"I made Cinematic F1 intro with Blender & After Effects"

But it was also about other moments that fans like to talk about, and showing those as well, like Russell's steep pose, will he do it again?
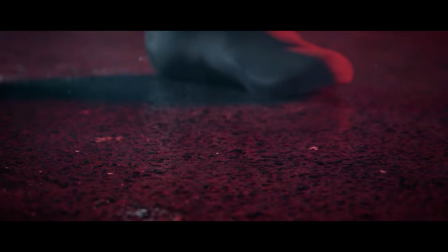500s
Piastri finishing third, maybe that had like some sort of effect on him, maybe he's going for a villain arc.
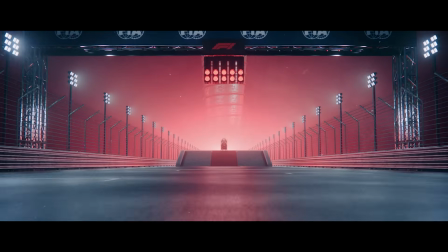505s
Norris sitting on the throne, defending champion, and others are racing at him. Or Stroll spinning, like, come on, that's the key shot in the entire video.
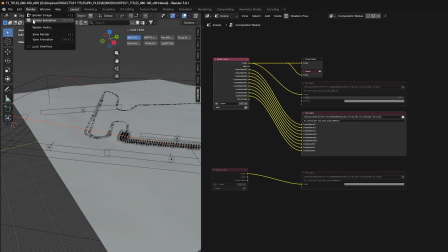515s
So after finishing up the 3D in Blender, I rendered out all the shots and moved on to After Effects.
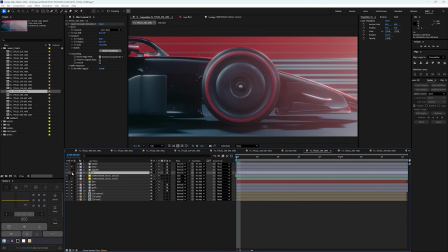521s
So like I said, the comp setup stayed the same, and it's actually quite simple. It's just a bunch of effects to emulate real camera and imperfections. Every time you do 3D renders, they will always turn out absolutely perfect, perfect sharpness and everything.
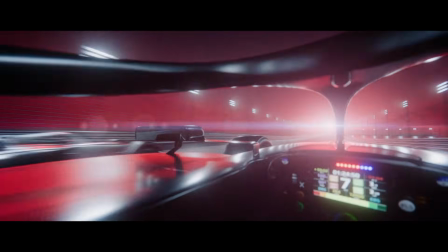536s
But in real life, that's not how cameras work. You always have stuff like chromatic aberration, halation on the highlights,
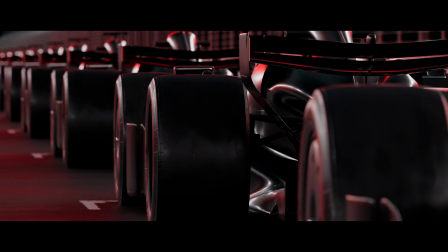544s
vignetting, and personally, I also added a film emulation plugin that adds realistic film grain.
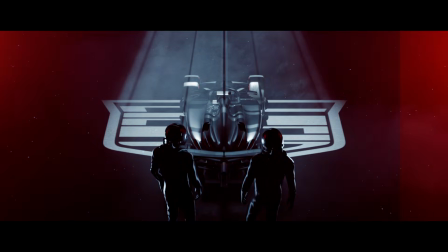550s
And for drivers and slower shots, it was a bit more work. I added some smoke and particles just to give it a bit more of an atmospheric look.
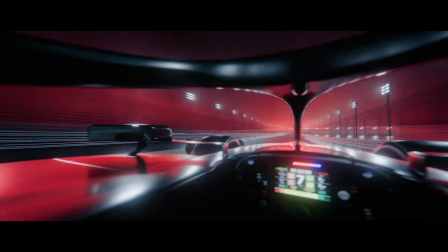559s
At that point, I had like a final version essentially, but something was missing.
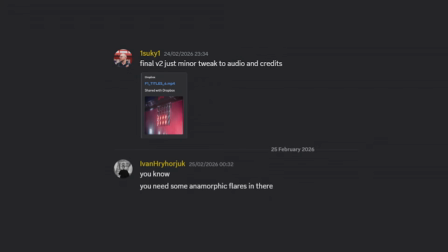564s
It wasn't bad, but it felt a bit flat. So I sent it to my friend Ivan for some feedback, and one of his suggestions was that I needed some lens flares.
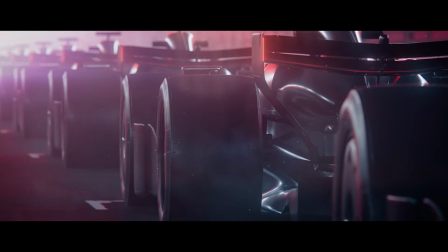573s
And that honestly felt like the missing ingredient.
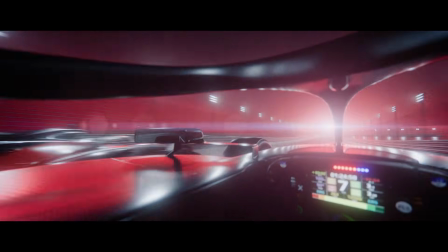576s
Not just as some overlays, but also to some shots I went back and added like an actual lens flare in the distance that would act like the sun was there.
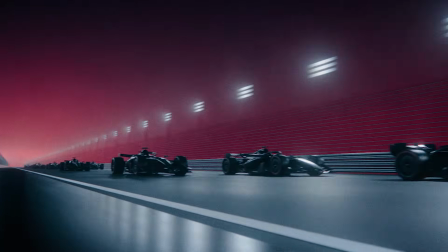584s
And it really feels like it made the shots way more cinematic. Especially the shot where they are all racing to the trophy.
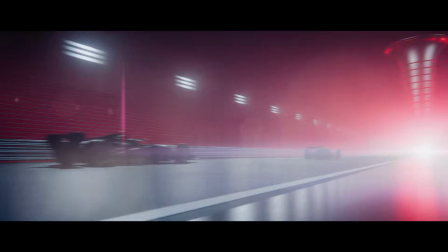591s
As the camera turns around and you have the pop of lens flare, and then the flare itself is in the distance with a subtle flicker, and the lens elements are shaking from the camera shake. I just love that. It's really important to have some people around you that can give you some feedback. You can just be stuck in your own head and not have any idea what to add or what's missing. And it's also easier when you have multiple heads just to like brainstorm ideas. And I think in this case with the lens flares, it really went from that like from 80% all the way to 100% for that finished look. So I remember the day I was going to post it. I honestly had zero expectations, and I was first going to try the F1, the official F1 subreddit, but I couldn't,
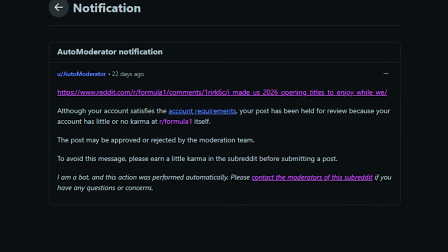637s
I needed a mod approval because I had like zero comment karma, so I almost gave up at that point.
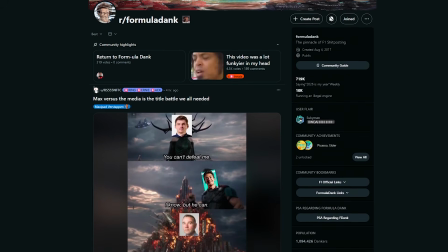644s
Then my friend suggested to try Formula Dank, which is like a meme formula subreddit.
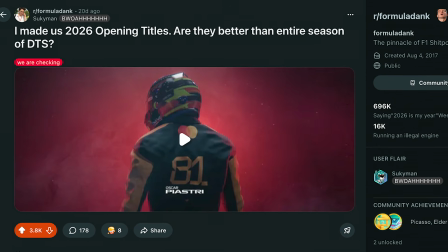651s
And I just like came up with some funny title and posted it. I honestly didn't expect much. And then all of a sudden it just like completely blew up. And that was honestly the best part of the whole experience, you spend 2 months working on a project purely as a fan, you don't even expect anything in return, and it actually pays off in the end.
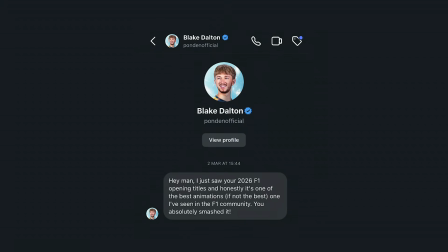672s
And shout out to my dude Ponden, who found this video somehow when it had like 100 views on YouTube. He did a react video and it went super viral on TikTok. And I think it really helped to push the video as well. So thank you so much, dude. So yeah, that's the full breakdown how I did the F1 opening titles. If you enjoyed this video or learned something new, make sure you leave a like. And also, if you enjoy this type of breakdown videos, make sure you subscribe, because I definitely want to make more of these. Also, let me know in the comments which part is your favorite and why is it stroll spinning.